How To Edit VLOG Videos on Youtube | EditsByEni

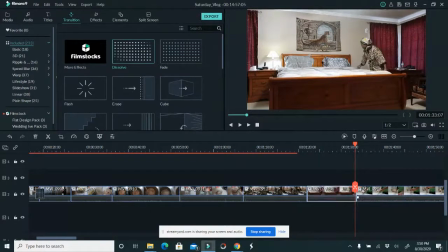Look at the camera, get out of here, and I'm gonna come here. And then the next thing, I am brushing my teeth.
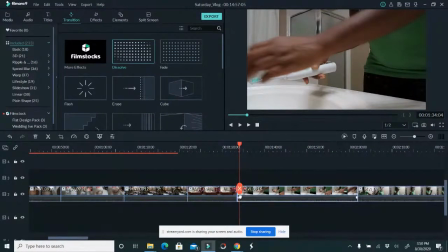So, yeah, this is let me cut this out. I'm just gonna cut this part out. Let me make this bigger. I'm gonna cut this part out.
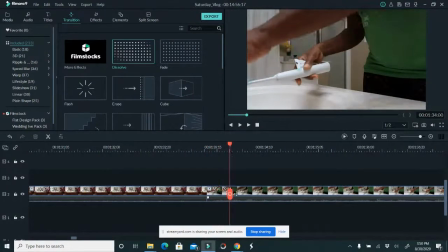And right here, I just want to go from there, go to me brushing my teeth, wetting my toothbrush.
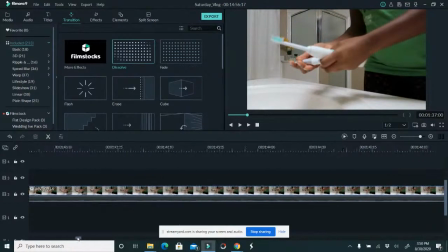And then I think there was some part that when I was planning this out, I was like, oh, I need to cut out that part. But let's continue. Good morning, Promise. Good morning. It's evening. Yeah, good evening. It's 3:50 here. So here, I'm just gonna, yeah, I had a hard time.
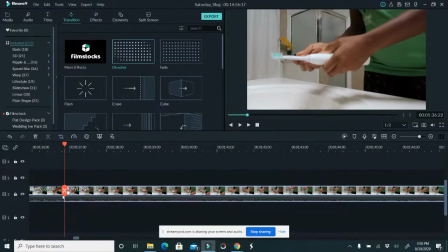Yeah, the toothpaste was new. My dentist just gave me this toothpaste and I had a hard time removing the toothpaste. See, you guys see all this stuff, the people are not gonna see. Struggle. I was struggling removing that toothpaste cover,
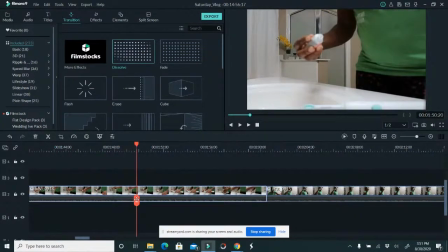but eventually I got it opened, like right there, and I had to peel the top. So I'm just gonna cut that part out.
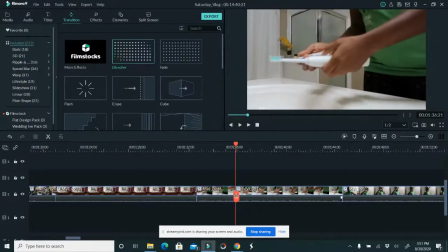Nobody needs to see that. That'll just make the video unnecessarily long. There's something such as making videos unnecessarily long.
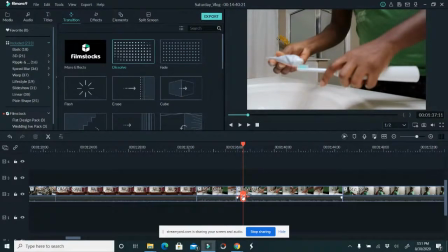Hey, hi Atinuke, how are you doing? Yeah, you guys, we just finished doing a nearly 3-hour session of how to edit. So you can watch the video before this one later when you have 3 hours to sit down and watch.
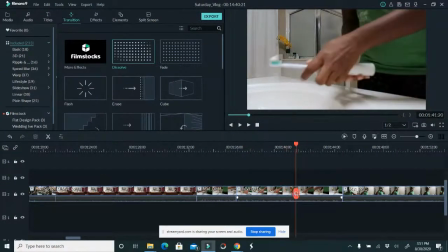I'll play it in the background. I gave a lot of cool tips. So now I put in the toothpaste and then so I'm just pouring the water.
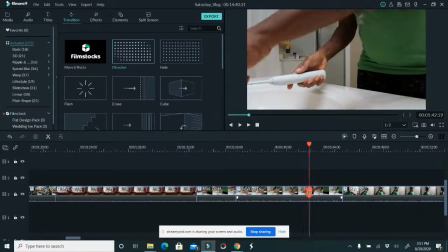You guys are not seeing it. So that part doesn't make any sense. So I'm just going to cut that out.
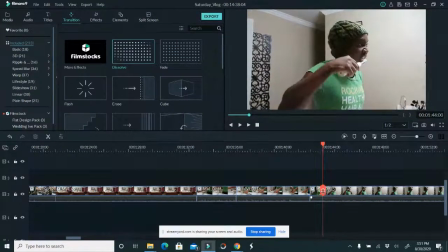Yeah. So now I'm placing the camera because I want to show how I brush my teeth like a mafia, like a maniac. Let me see, brushing my teeth. I'm brushing my teeth. So from here, I'm brushing my teeth, fixing my shirt, brushing my teeth, brushing my teeth.
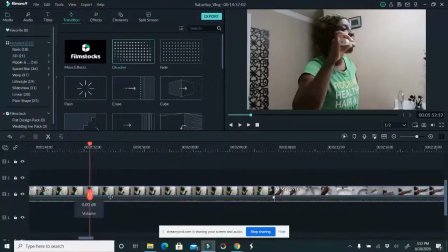Okay, so the brushing teeth part, I'm going to make it fast, okay?
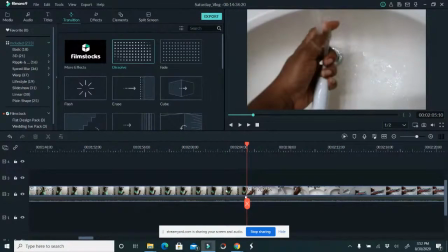Because it doesn't make any sense you guys watching me brush my teeth the full length. So I'm going to make it fast. So I'm going to come here. I'm going to make it fast like that.
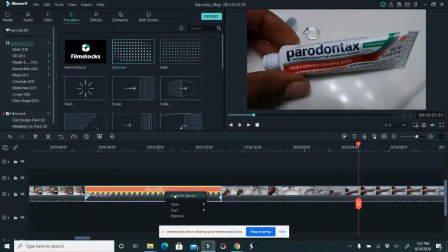I think I'm going to even make it faster. That's for, oh my gosh. No, I cannot make you guys watch me for 10 seconds brushing my teeth.
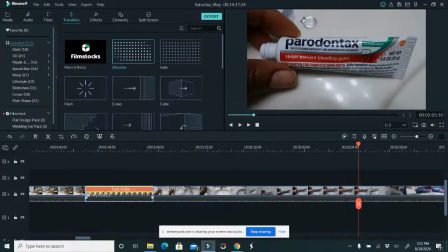Let's make it faster. Oh, thank you. Hi, Mama D. We're on the second part. We finished the first editing. Thanks for coming to that one. This is how to edit vlogs, and you're going to see how much faster this one is.
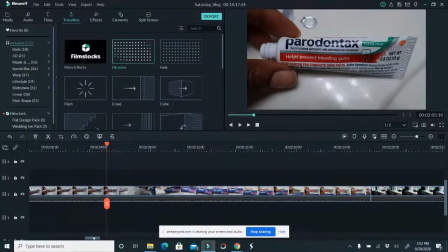That's why sometimes I could bring out vlogs every single day, because after you've mastered what you need to do, then you go from there.
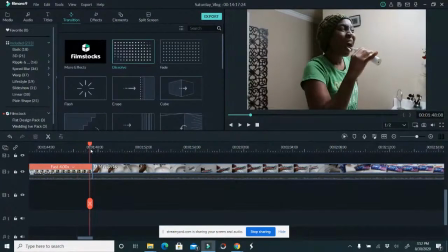Now this part, yeah, brushing my teeth, I made it fast. Now this part, I show how to rinse my toothbrush.
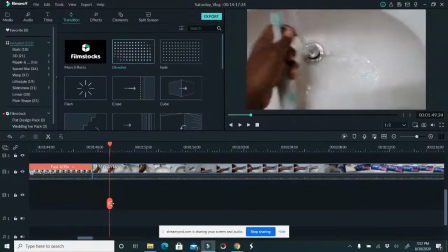Okay, just cut that out. You guys don't need to see much of brushing.
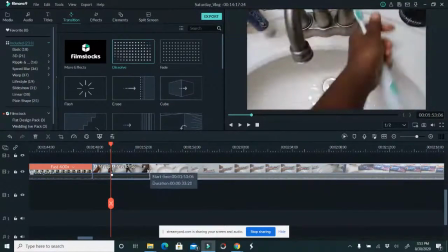Now this is the part that I want to show.
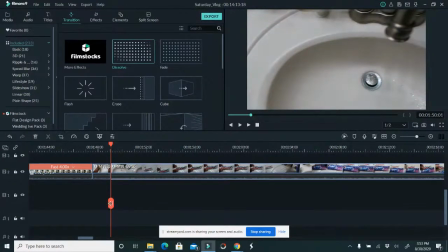Now I'm doing this little slow-mo. This angle, you see how I just take it and it's as if the camera is moving to show the toothpaste.
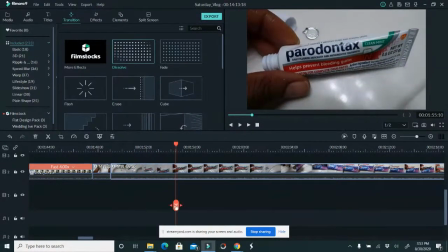So I want to talk about this toothpaste. Okay, so this is one thing I'm teaching you guys. So when you are doing videos, try and figure out what products you're going to mention, because YouTube is a business,
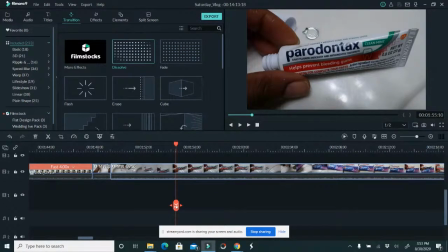and when you're looking for ICPM, you're looking for CPM, you're looking for ads to be placed on your video. Now, if you mention names of products, names of things, names of services, I think like if you say something about medical fields,
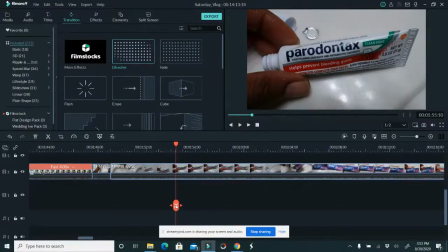like if I say something like I'm threatening miscarriage, or I miscarried, or I lost my baby, or abnormal birth, ectopic birth, and then add legal expenses and I had to talk to a lawyer.
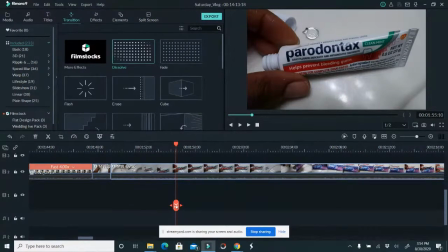All those terms, health, lawyer, legal terms, they have very high CPMs.